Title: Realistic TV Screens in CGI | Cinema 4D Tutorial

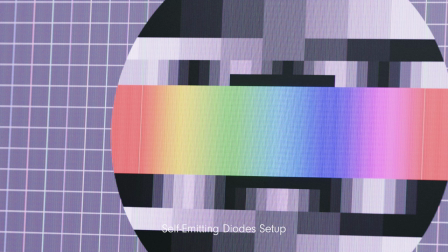(8:11)
I can imagine that if you pick the second one, then there is so much light coming from the screen that it kind of like, it floods the image.
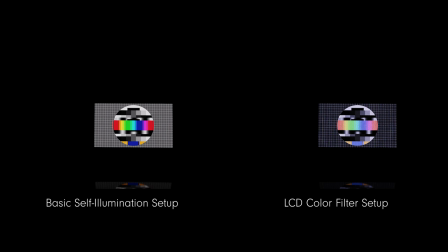(8:20)
The first one is too flat, I don't think it reads as a screen at all. So I would say it's the third one.
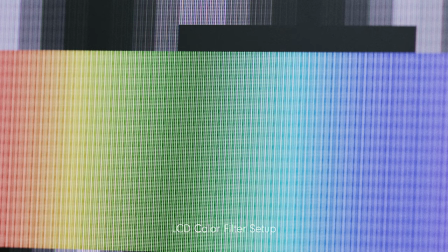(8:27)
Yeah, I completely agree. I would definitely say that the third one gives the most believable effect of looking at an LCD screen. It's by far the most balanced. I'm excited to see it in a scene. Alright, then that's what we're gonna do.
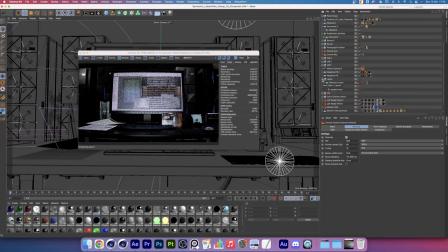(8:41)
Cool. Right now we're looking at shot 19 from Syntactic Labyrinths.
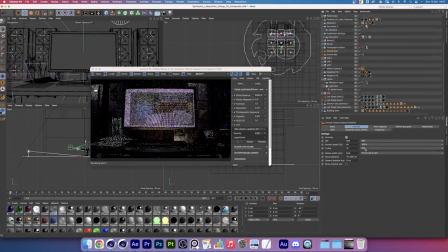(8:46)
To me this setup creates a really nice balance between screen brightness and environment light.
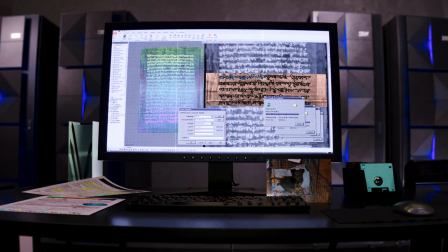(8:51)
The monitor looks eye-catching and it creates a good focal point in the shot.
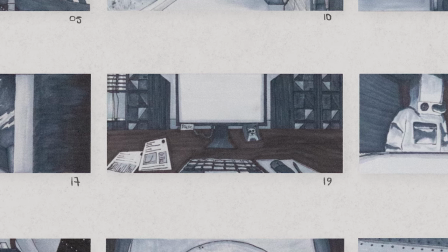(8:56)
If I compare this to the feel of the storyboard I really think we're heading in the right direction. Our short films and tactic labyrinths is still in development and we'll continue to share videos about our production challenges and our solutions. If you are a filmmaker and you're facing any production challenges or struggles with monetizing your short films,
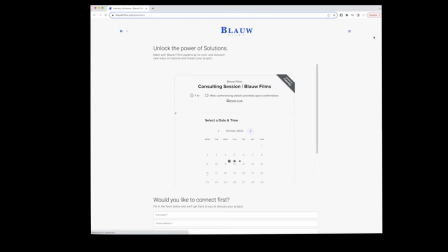(9:17)
this month we're actually taking five one-on-one calls in which we will analyze your project and provide a tailored solution to make your project self-sustainable. If this is for you, really don't hesitate to book a slot in the calendar in the link below. This was R&D for Syntactic Labyrinths. Be sure to subscribe and follow us on socials to learn about making your own short film. To everyone who's stuck until the end, thank you so much for watching this video and thank you for watching Blau Films. Bye bye!